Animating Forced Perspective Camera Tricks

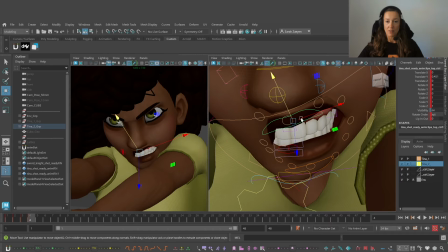(16:47)
Now, let's push this up a little bit. And I don't want to see as many teeth.
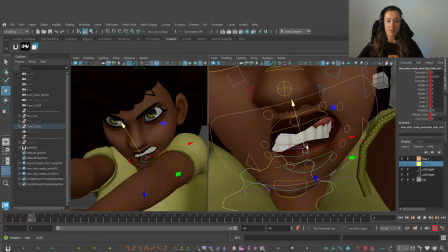(16:57)
And I want to see just, let's say, the upper teeth. Like, very angry one.
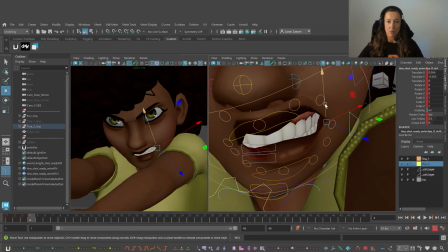(17:07)
Pull this up. Pull this up. Pull this down a little bit. I'm breaking it, I know, but I don't care. The important thing is what we see in our camera.
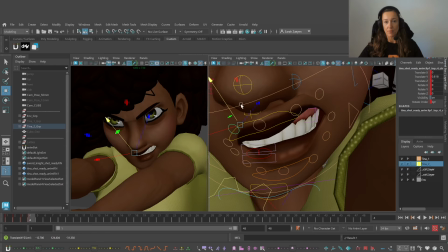(17:27)
That. So it kind of works like that. Let's round this a little bit up.
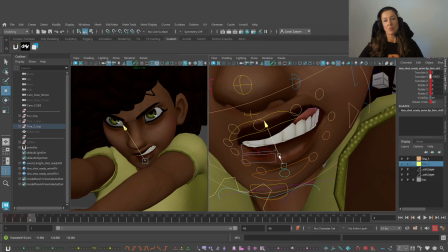Yes. Let's push this even further.
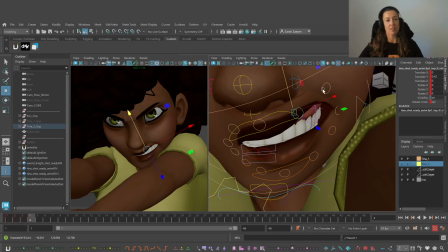(17:56)
You see, here we see the gums, but if we don't see them over here, then it's fine.
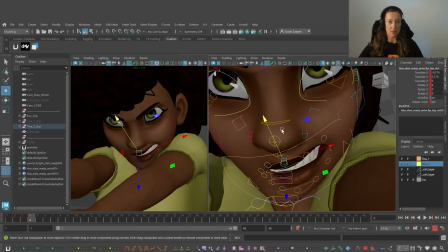(18:07)
Okay. What else? We can push the nose. Yes. Let's give it a nice sneer. Wow. I like that. I'm exaggerating.
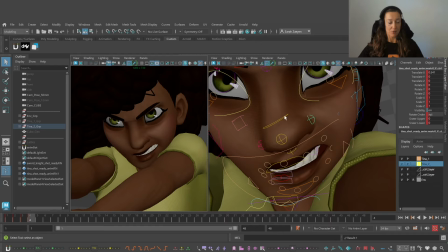(18:23)
But you know, we are also watching her from far away, so it makes sense also to exaggerate a little bit.
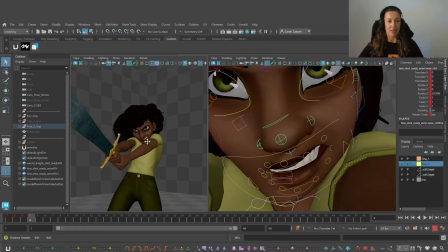(18:31)
To help the readability of what we're doing. So yes. Now we have it. Now it feels a lot stronger.
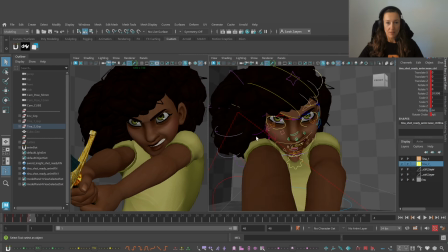(18:46)
Let's fix the hair a little bit here. We have an intersection.
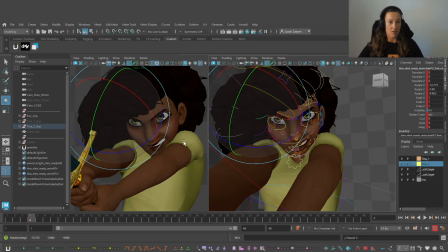(18:55)
Clean this up. I want to have a nice clean shape.
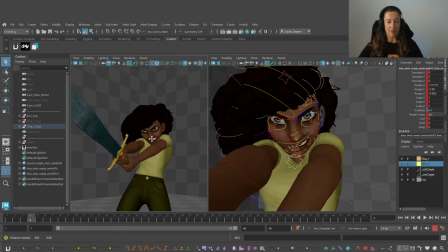(19:00)
And yes, now we have many areas of overlap. The sword is overlapping this. This is overlapping the hand. It's overlapping the hand. And we have the front arm overlapping the back part and the shoulders.
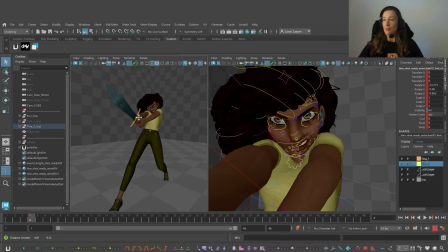(19:14)
And this is overlapping the chin. So this is working so much better. Okay. Let's check on this one.
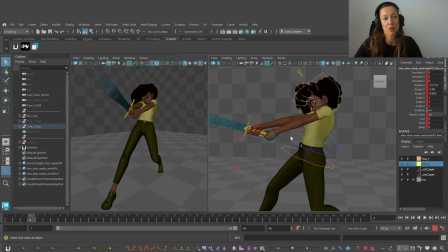(19:27)
You see, in the perspective view, it looks pretty broken. Especially the arms are super stretched out. And the feet are not making real sense.
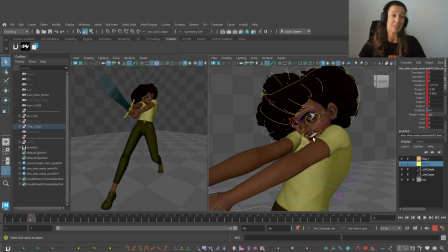(19:40)
And well, without talking about the mouth, it's completely deformed. But what is important really is what we see here in the lens, in the camera. So if it's broken, who cares?
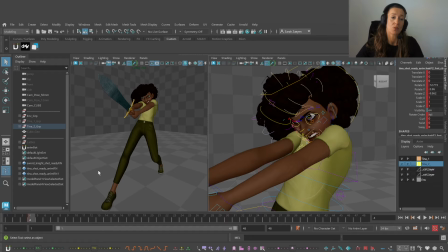(19:59)
The only thing that matters is what the audience sees, because this is our canvas. So we don't just randomly break things.
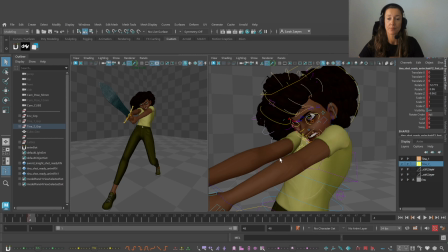(20:12)
I want to show you also an exercise. This principles applied to one of my personal shots.
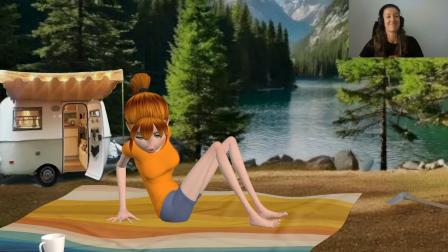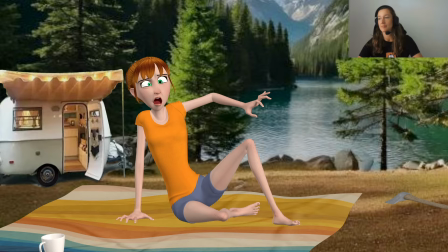(20:28) Some time.
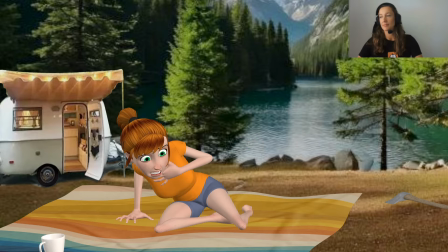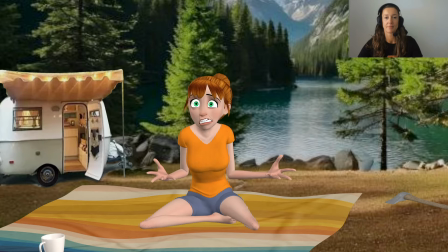(20:38) I ate a bug. Oh, it's in my throat. It's still moving. Ugh, shit. I ate another bug.
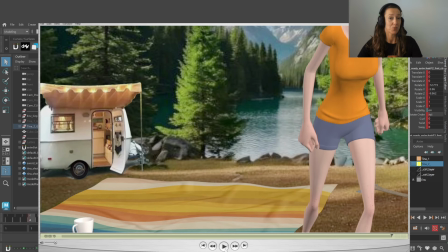(20:43) Go get something to drink. Ah, it's mating with the other one. Hate nature.
So you see, there was nothing wrong.
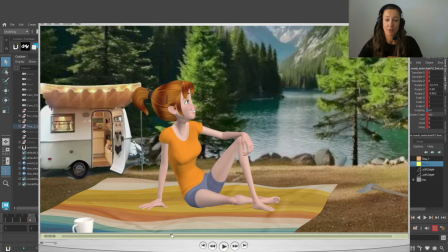(20:51)
Everything was working, clean, nothing weird.